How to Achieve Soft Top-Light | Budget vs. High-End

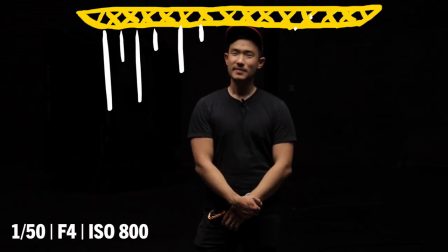This is what I look like under this light. We've got these honey crates here. This is a grid. What that grid's going to do is it's going to make sure that it's soft light, but that it's still coming down straight.
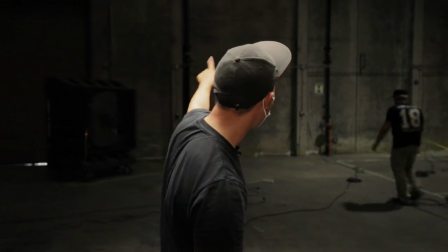It's not pooling anywhere else. When you see the background here, see where Danny is right there?
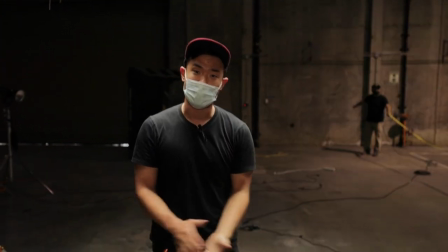You're not getting any of this light spill going back there even though it's soft light And that's because the grid is going to focus in all of that attention top light here If I walk back,
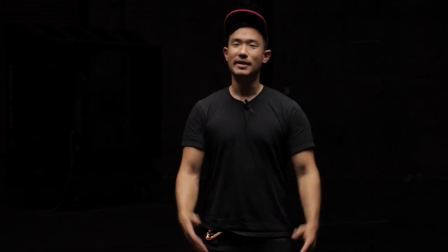I get a little bit more frontal that come right underneath it You get that kind of soft overhead that drapes over
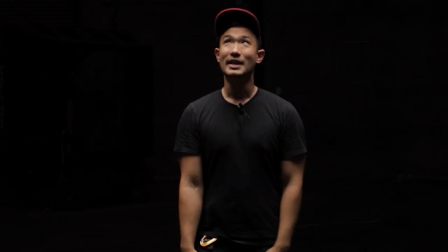everything It fills in those eyes because it is so soft in the way that it wraps and if I go forward Now it looks like kind of like a backy look you
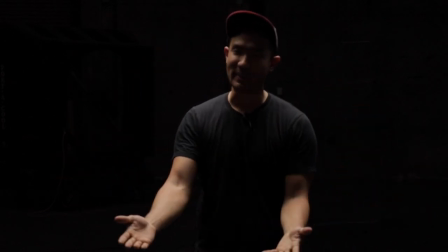put that backlight silhouette where I come off in this scenario too. So three different looks we can use with one overhead top lighting setup wherever we need to put it. Before we move on I want to talk to you real quick about Squarespace which is the place that you should honestly be going if you just have an Instagram to show off your work. Now don't get me wrong, I love that little three layered stale music video thing just as much as the next guy that probably also posted that three layer music video split screen thing. But at some point that's not going to be enough, right? Companies want to see your whole project in motion. So you're going to need a place to point them to. Now, luckily it does not need to be that hard. And here's a quick tip.
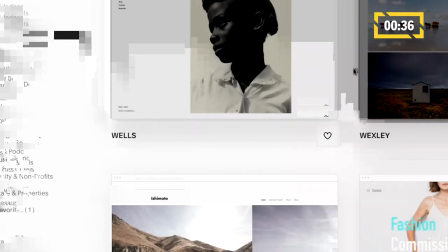If you are using Squarespace, I think that the Ishimoto template is actually really nice for filmmakers and aspiring cinematographers.
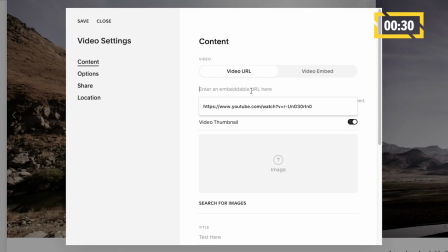In fact, all you have to do is just copy and paste some of your links from your YouTube or Vimeo, paste them into this gallery block over here. And oh, by the way, you can still add your Instagram onto the website just by pasting it over here on that social links box.
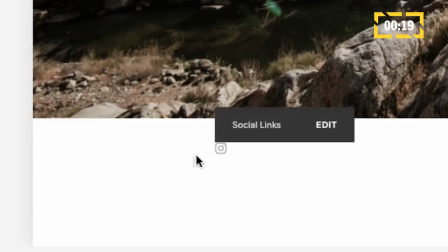And voila, you're finally done with the first step towards putting yourself out there, getting some new work, and you can start today with a free 14 day trial if you type in squarespace.com slash IndieMogul,
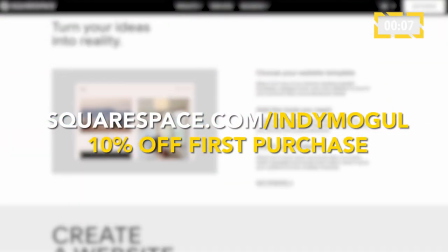which yes, will also give you 10% off your first purchase of a website or domain. But other than that, thank you to Squarespace. Thank you so much for sponsoring this video. And of course, back to the episode. Now we have a beautiful top soft light, right?
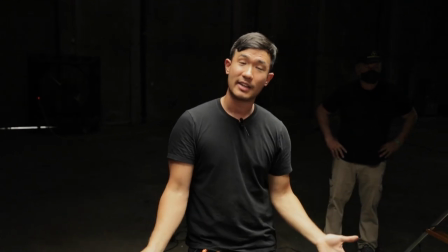And you can do a lot of things in here. This is pretty much a very classic sports lighting look. A lot of action scenes get shot in these kinds of things where you have top overhead light.
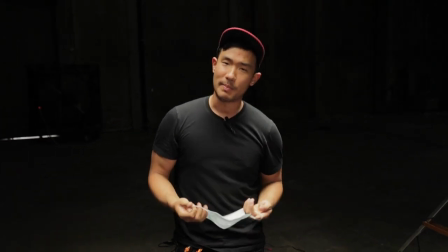But let's say the problem is it's not just one person in your scene, right? Let's say you've got something like two people in a scene.
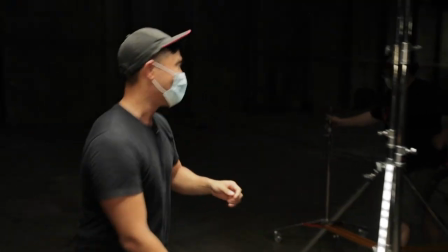Martine get in here. Yeah, and it's me Martine and Chris Hemsworth and we're in a we have a fight coming up that we're trying to shoot and we're flying everywhere and Throwing punches and it's all happening. And the problem is is this frame You're actually seeing the actual stands in the shot So how do we get these stands out of the shot? And then also what if this light isn't big enough to cover everything else that we got going on? If you have something above that you can rig from, you can hang some pulleys and hang the whole thing from ropes. And that way you have a limitless amount of footprint. So Danny, what do we got today? Get in the light so we can see you as well too.
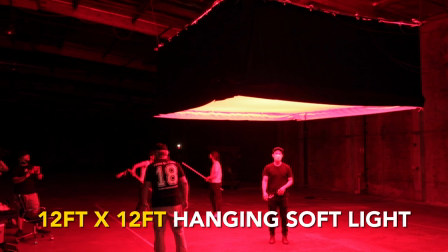What do we got for our next upcoming... We have a 12x12 with no stands so we can shoot 360 and not see any stands.
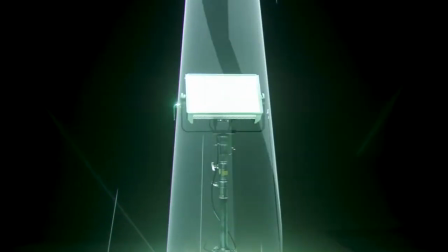And we're going to power with the Nova P300C with four of them. Here we go. Give me the plug. Ready? Ready? Three, two, one. Let's do this. Come on, man.
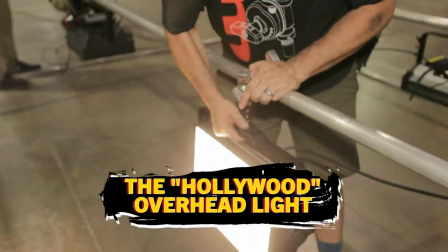Especially if you're doing a fight scene, like what you were just saying. I worked on a lot of Agents of S.H.I.E.L.D., on Amazing Spider-Man, on Iron Man, on all these shows.
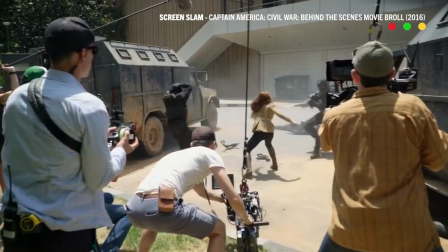And you have five cameras on a scene and you're looking from every direction. So the last thing you want is a bunch of stands everywhere. so you want to suspend it in the air or build it directly into the set up high you're going to make the same frames just a little bit bigger but you're going to be hanging them from ropes and pulleys from the ceilings and you want them on pulleys and ropes so that you can angle them and adjust them so you can tilt them around and get a different direction of the light yeah let's talk real quick about the same frame so you saw before with the 4x8 what are we doing here for this
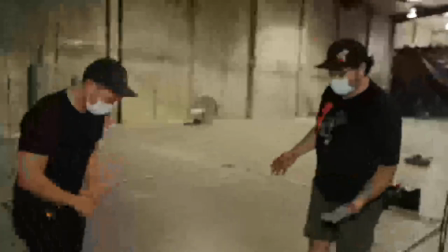frame so on the bottom here this is the bottom you're going to have your standards 12x12 so you're seen the same square stock that we had in that four by eight,
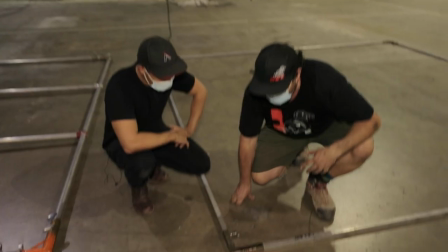but, and we were talking about those corners because that's a solid box.
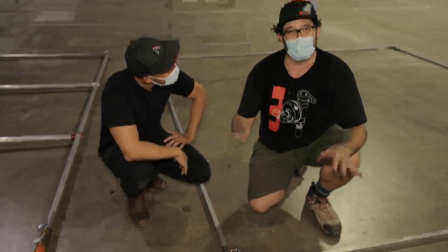So those corners that had that other receiver right here at this time, we don't need them because gravity is going to be keeping the frames in place.
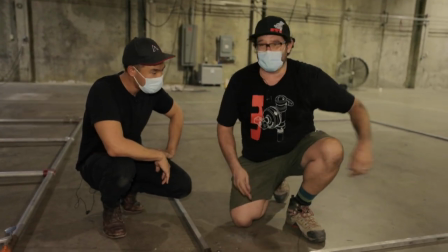12 foot piece, 12 foot piece is going to give you a 12 foot box.
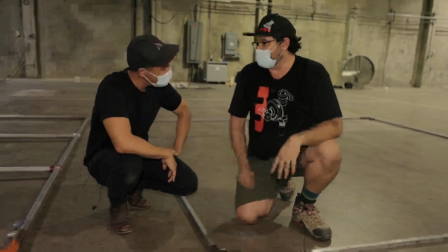Nice.